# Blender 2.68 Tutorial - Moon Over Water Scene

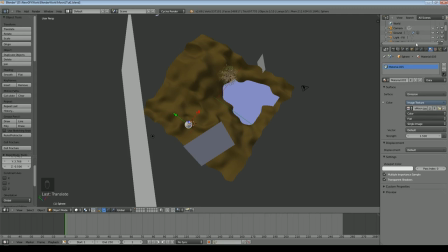28:54 So I don't want it to receive or cast shadows, for that matter. So I come over to the properties here. I want it to be visible in the camera, diffuse, glossy, but I don't want any shadows. So I turn off the moon's shadows.
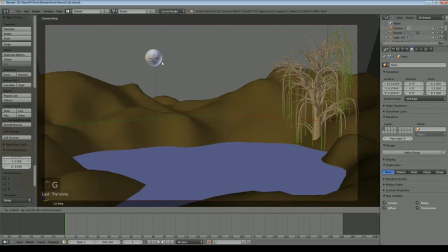29:06 Come back to the camera view, and let's raise that lamp up so it's behind the moon, so that the direction of the light is correct relative to the camera, and go back to a rendered view.
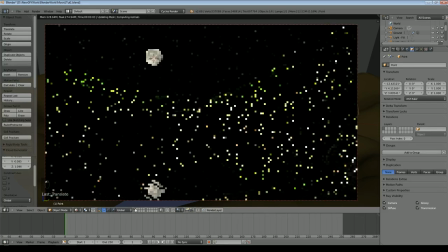29:16 And we need to turn off the lights that come with the camera.
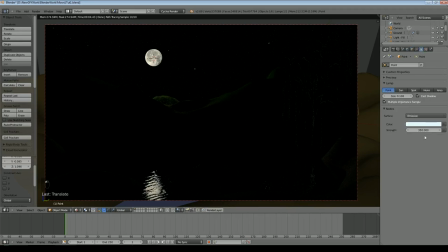29:19 Now it's starting to look a bit better, but obviously because the light's further away again, we will need to put the brightness up. And obviously this is something that you need to play around with. What you may want to do is perhaps take some of this lamp down, or raise the lamp up slightly,
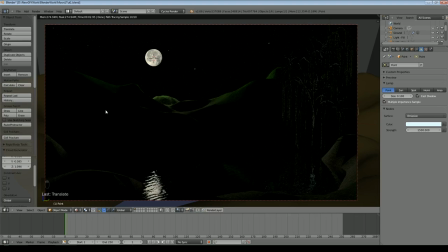29:35 push it back still further, but it's always going to illuminate the land over there more than it does the land here. You also notice that because of the brightness of it, I'm starting to get the lamp appear down here, and we can turn off glossy there and the lamp disappears. Lamps don't show through the camera, but they do show on reflections.
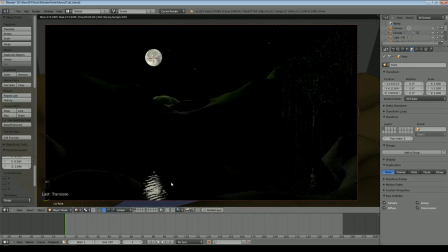29:53 So by turning off glossy, the lamp won't show in your reflected water down there. But it will show on things here. But the downside is if you have some shiny things, it doesn't really show up there. So you'll need to play with that and determine what works best for you. So very quickly then, I'm not going to put the grass and things on, but I'll show you the principle of how to do it.
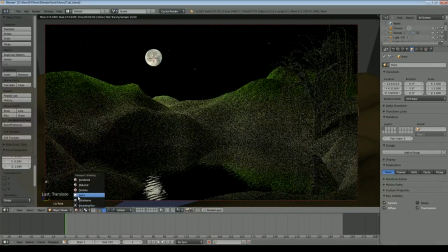30:13 You may want to add some additional lights, though probably not quite as much as that, just to give you a little bit of sort of general illumination.
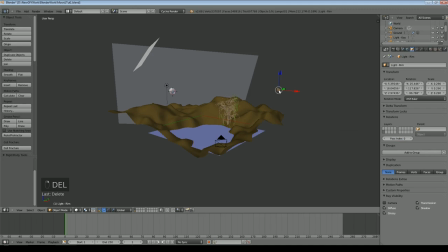30:19 So for example, I'll delete that lamp and that lamp. These are just planes that have got emission values on them.
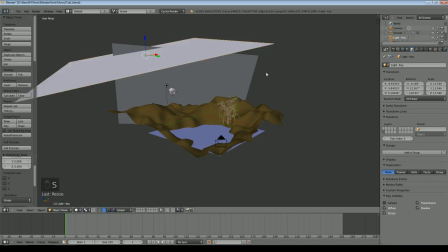30:26 Let's make this one quite a bit bigger and just put it somewhere over our scene.
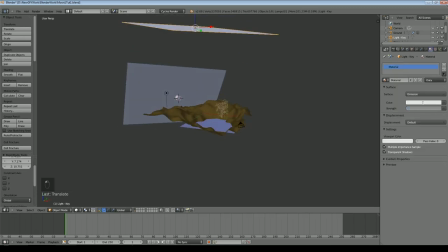30:32 Yep, so that's covering our scene, and quite a bit dimmer as well. So put it to 0.25 at the moment, and a slight blue shift to it.
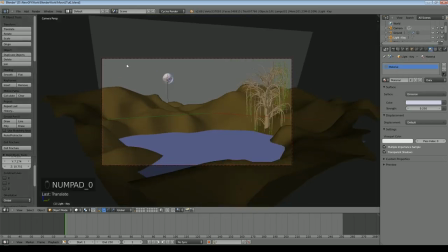30:40 So we'll have a look, see what effect that's had on our scene. Let's save that.
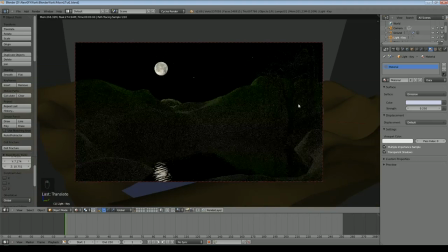30:44 So you can see I'm getting some general illumination, as well as the light from my other lamp, and I might want to go perhaps a little bit dimmer.
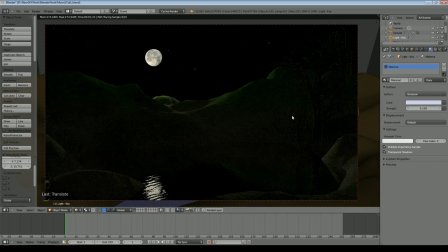30:52 And obviously you can play with gamma and things like that once the scene's been rendered, but that just gives you a little bit of sort of fill light, as well as the outline light from the lamp back there.
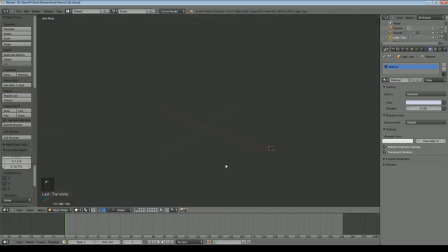31:03 So as I said, how to get the little stones and things around here. So I'll go to a new layer and I'll add a cube.
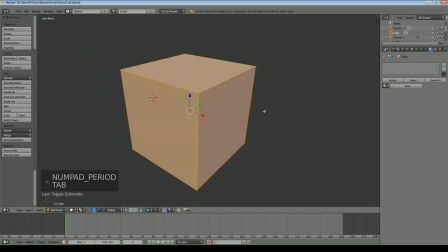31:10 This is really, really quick pebbles and stones. I'll put a couple of loop cuts on it.
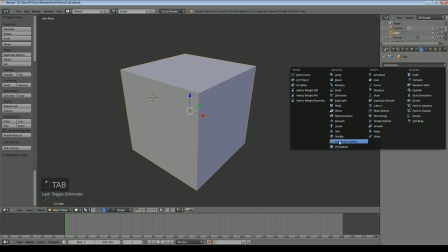31:16 I could have just done subdivide, just would have been just as good. And then I'll add subdivision surface, and immediately it starts to crunch in.
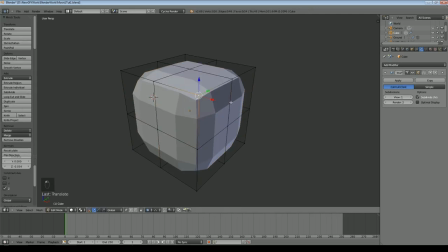31:24 Don't want to go with too many vertices, because it will add up when you start to render a lot of these. And then you just push and pull a few of the vertices. We're going to apply the subsurf in a moment.
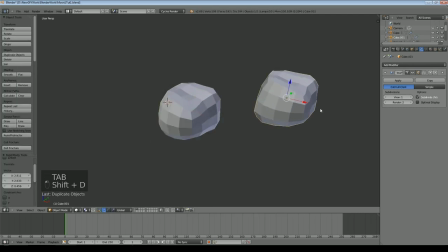31:35 We just need to make some a couple of variants of stones. So Shift D to make some copies. Again, many different ways to make stones. This is one of my preferred ways. Bearing in mind they're pebbles, so you may want to make them fairly flat, but not all of them necessarily.
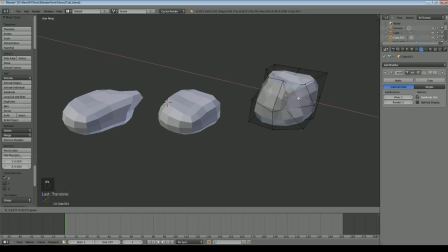31:51 But certainly put some variation in their vertices, so they look a bit different. Set them to smooth shading. You can make as many variations as you want, more the merrier really, and apply the subsurf.
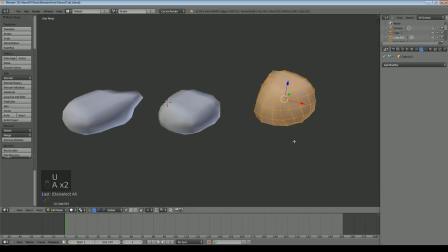32:06 Next, go into edit mode, select all the vertices, you unwrap it. Typically cylinder projection will work, but you could just try unwrap. Depends, we'll see in a minute how well it worked, and do that for all of them. Add a new material, we'll make this a mix shader, we'll put a glossy down below.
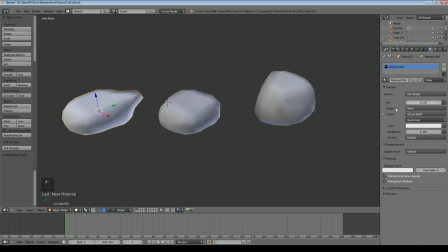32:25 We'll set the factor down to 0.1, so it's only a little bit of the reflections showing through,
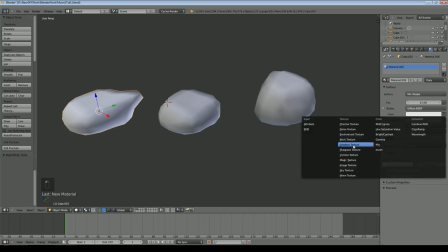32:30 and we'll set a diffuse texture, and it will be, and in this case it will be an image,
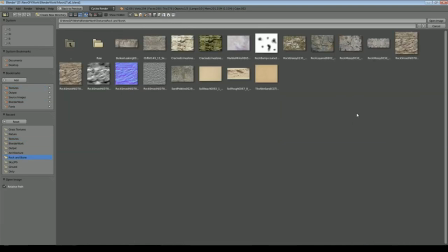32:35 and we'll open an image which will be some kind of rock or stone. So let's select this sort of greenish rocky stone,
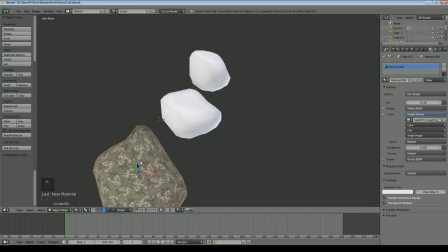32:43 and if we go to material, we can see how well or otherwise that's wrapped.
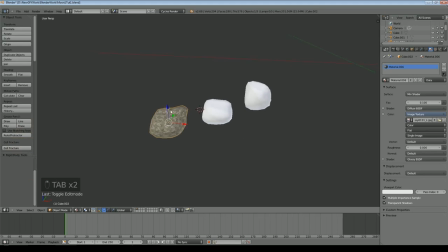32:48 It's not too bad. Probably in an ideal world would want to rescale that, but I'm not going to worry about that today.
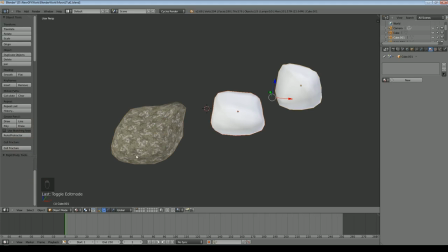32:55 I've already shown you how to do that. Select the other two rocks, then select the one with the texture on it.
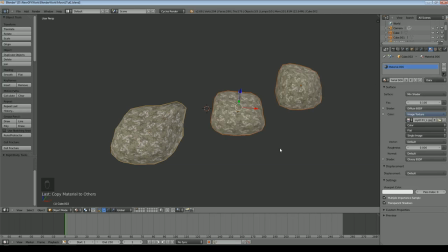33:00 Click this little down arrow and say copy materials to others, and that's the rocks done.